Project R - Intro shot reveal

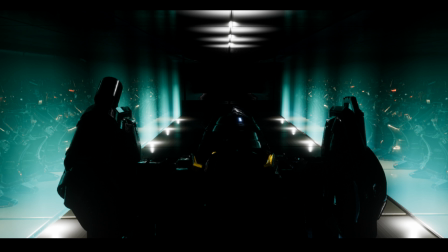Hey all. So this is another little update for everything. I honestly hope everything is working here. If I just open, yeah, OBS is on in the background here. So everything's working. So this is one that I've not updated in a while.
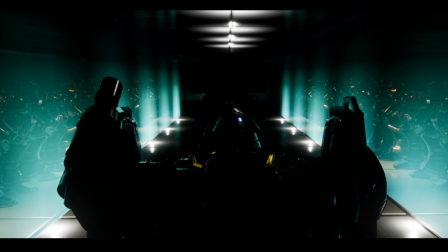My other project that I'm working on, it's kind of I have one game project, one animation project, and they're both more or less for learning Unreal, for going further with it and trying to explore what I can do with it.
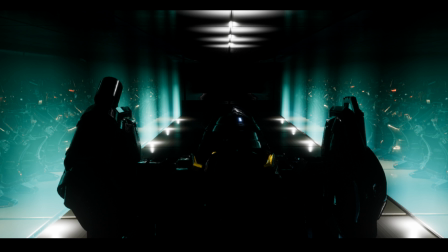And most of you that have been on the channel for ages now will know I've been trying to do this, and I've mentioned a few times I've been trying to do little bits here and there to update it, so I just thought I'd do a cutaway scene. And the cutaway scene is a intro that I've just come up with as an idea, just to
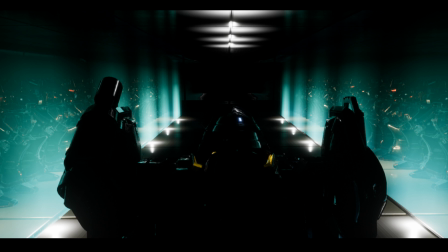sort of give the animation a little bit more than just the main sequence to roll into this, because I don't want to just go into it blind without sort of any introduction whatsoever. So what I've decided on doing is this kind of like text-based thing where I've got this
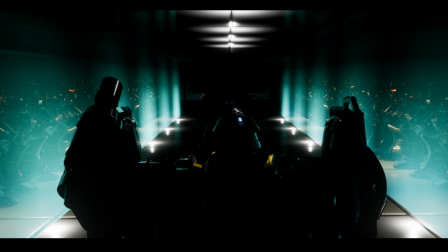walking animation through this facility to sort of connect what was going to be the previous section of animation in the original draft, and then do the action sequence afterwards and connect it with like text in between that kind of
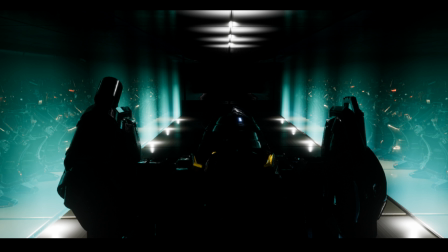highlights little key points from the script. I just thought I'd do that because then it gives me a little bit to work off. So what are we looking at here? Well, here's the room that I created.
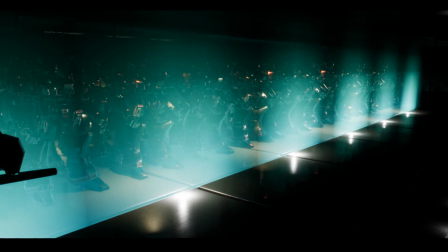There's a lot of meshes going on in here at the moment, so we'll just try and move around it while it's lagging like crazy because the amount of stuff that I have in here.
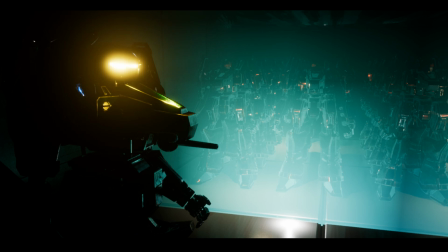So I've got my main mesh here. I'm just gonna move some stuff out of the way on the side screen so I can actually see what's going on. Here we go.
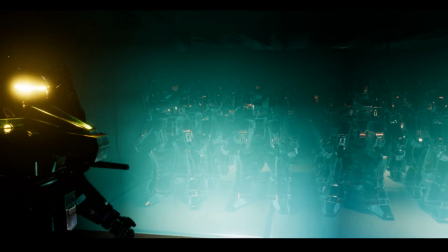Okay, so we got some stuff going on in the background. We got a load of meshes in here. So many meshes, it's ridiculous. But what I've done is I've made this giant corridor,
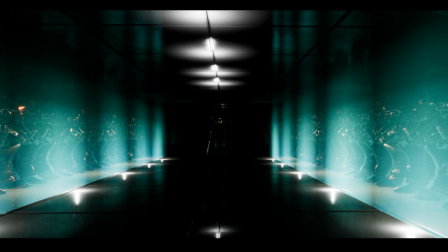and the corridor is very, very, say, claustrophobic.
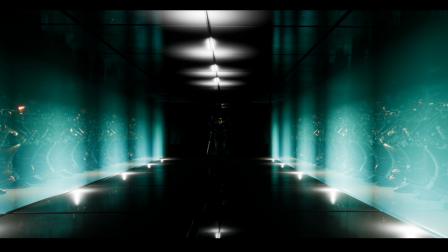It's kind of like this in game, but it's a little bit higher in terms of the height with the robots to the roof.
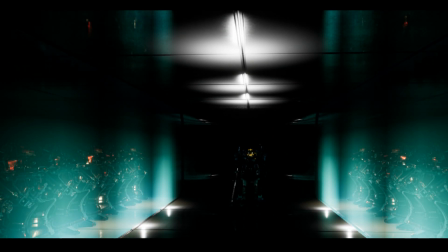The ceiling's just obviously a lot taller, but I've tried to make it shorter to disguise everything. What I've tried to do is add like minimal effects in this as well, so it's all done through lighting and the meshes, and then some post-process. But the idea is we get this walk animation, which is reused from
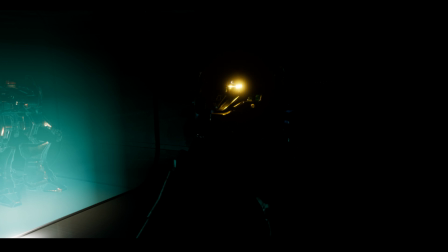the actual fight sequence later on, and in the fight sequence you don't see the legs down below, so I might actually edit that bit in either post or actually just edit the camera so you can't see the legs connecting with the floor as much.
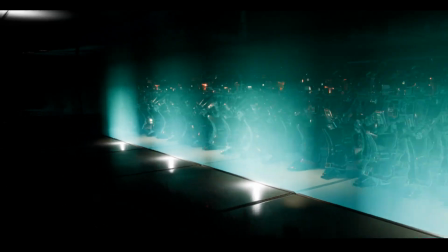But we get the mech here that walks past all these meshes here, and all these meshes are meant to represent enemies.
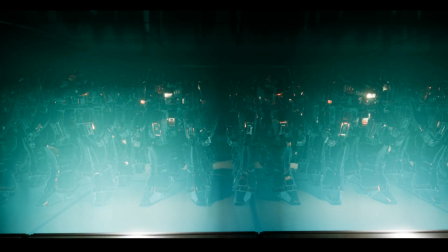Now, what I've done is in the actual game, they separate these with like individual chamber things and have them further down. I'm not sure whether I want to do that at the moment. I mean, I could do pretty easily.
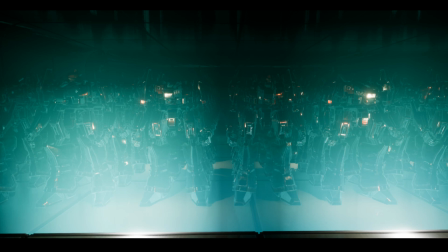I'll have to work on that and see whether it's any better, but this is what I've got going at the moment.
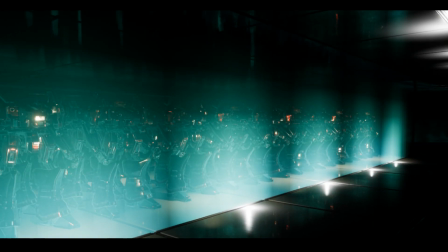It's just the test level for Unreal, and I've just flipped it on its head and
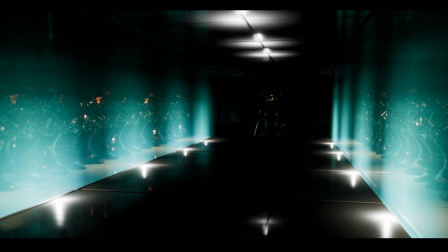then darkened the area and put some lighting in to kind of give it that little bit more detail. And then, of course, because there's no doors or anything on this,
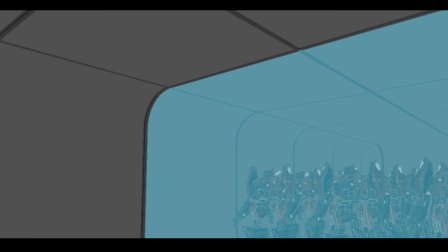when we go from lit to unlit here, you'll see it's just the same mesh.
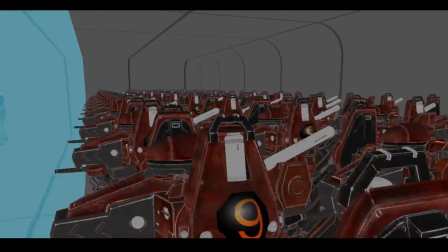And then the rest is just duplicated meshes of the same enemy, which appear in the game as well.
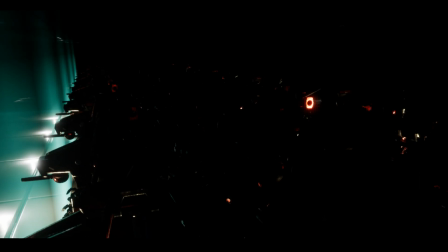So we've got a lot of stuff here. Like if we relight that, looks a little bit better.
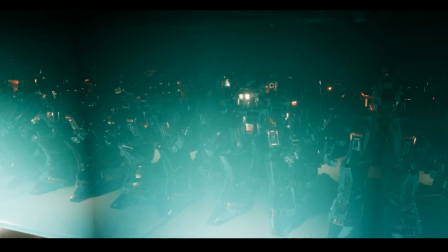I've tried to give it this kind of ghostly lighting.